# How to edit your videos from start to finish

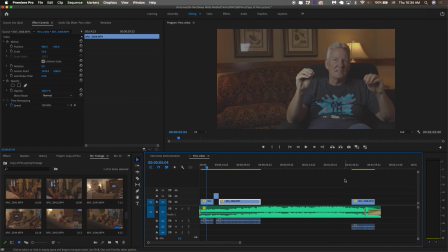[12:17]
And that's what helps you fill out your story.
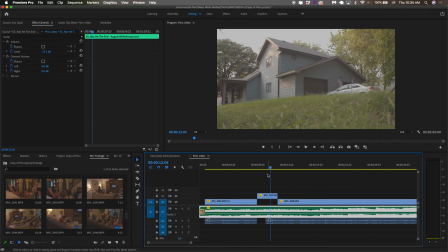[12:19]
And so once we have our whole video assembled the way we want it to, we're going to go into a process called color correction. And so the way I like to do it is I go into and I find an adjustment layer, and if you don't have one in your media library, you can just add a new one here,
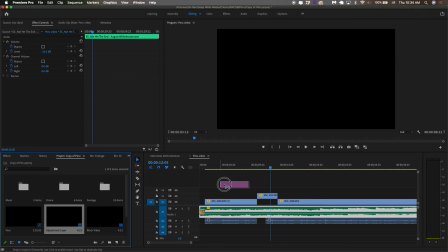[12:37]
adjustment layer, hit OK, and then I'll drag it over all of my clips.
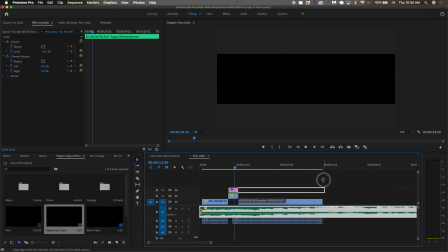[12:43]
So if I were to have this all of this filled out, I would drag it over all of them, if it was shot with the same camera.
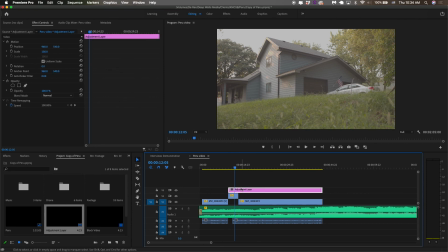[12:51]
And so for my camera, what I like to do is I'll go over to color, and then I have what's called input LUTs,
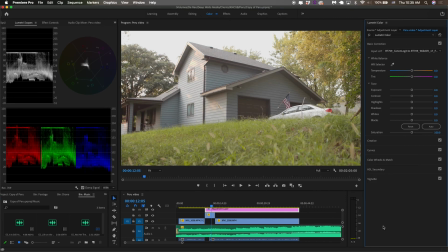[12:59]
because my camera shoots in a log format, and so these are really helpful from the camera manufacturers to just kind of get you started with your color correction process. If you don't shoot in a log format, you don't necessarily need one of these. They can be helpful though.
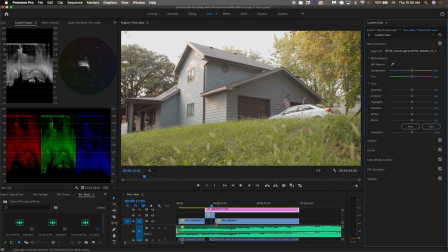[13:15]
So what I'll usually do is use that to get a nice baseline, and then I'll go through each clip individually. So then I'll click off of the adjustment layer, and I'll click onto my clip, and then I will adjust each individual clip so that it looks a little more natural.
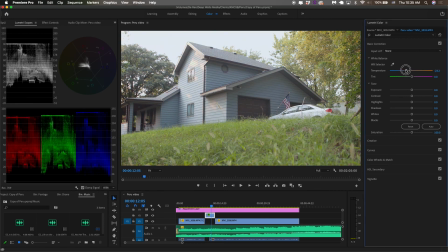[13:31]
So like if this looks a little too orange for me, I'll drag it over a little bit to the blue, and then I will keep going from there. And then I like to use these scopes, Lumetri scopes. If you don't see them, you can find them here, Lumetri scopes, and then right click.
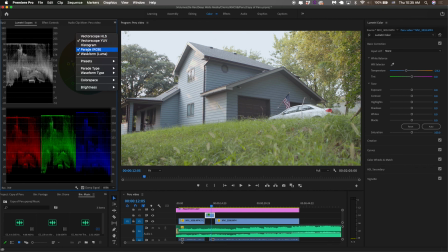[13:46]
I have vector scope, YUV, parade RGB, and waveform Luma over here. Those are the ones I like to see. And so from here I can see my exposure values and some of my color values. So maybe it's a little too blue, so we'll just drag it a little bit back and kind of balance it out.
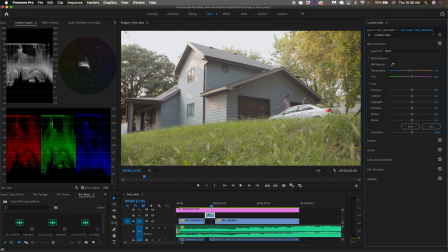[14:04]
And then we'll see that my exposure tops out at 90.
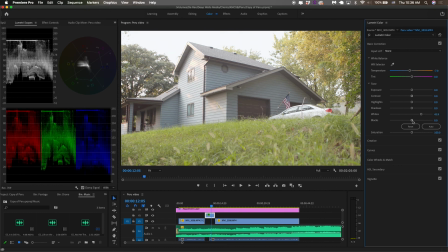[14:07]
I'd like to make it a wider dynamic range, so I'll bring up the whites, and then I will bring down the blacks so that we add a nice contrast,
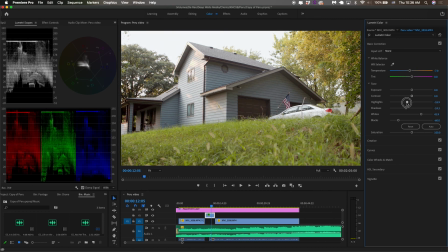[14:16]
just until it's the way that I like it. And then maybe I'll add some vibrance and saturation, but I don't want to go too overboard with this type of video because I don't want it to look too crazy. And so then once I've done this with every clip, I'm pretty much done. You might go on to a process called color grading, which we might focus on in another video,
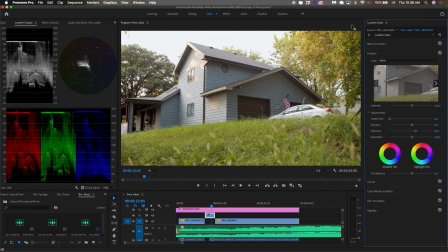[14:35]
but for most of these kinds of fundraising videos or nonprofit videos, those kinds of things, they don't really need a color grade. They mostly just need to be color corrected so that they look natural. We don't want anything to look unnatural or strange.
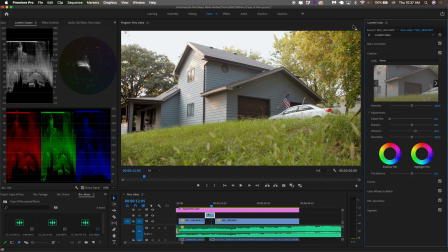[14:51]
We don't want it to be distracting. So mostly I'm looking for just a realistic look here. But But anyway, once you've color corrected, you are ready to hit export and get your video shared with the world. All right, that just about does it for this video. Thank you so much for watching. If you are new here, please subscribe and click the bell to be notified of all of our newest videos. We would love to connect with you, and we will see you in the next video.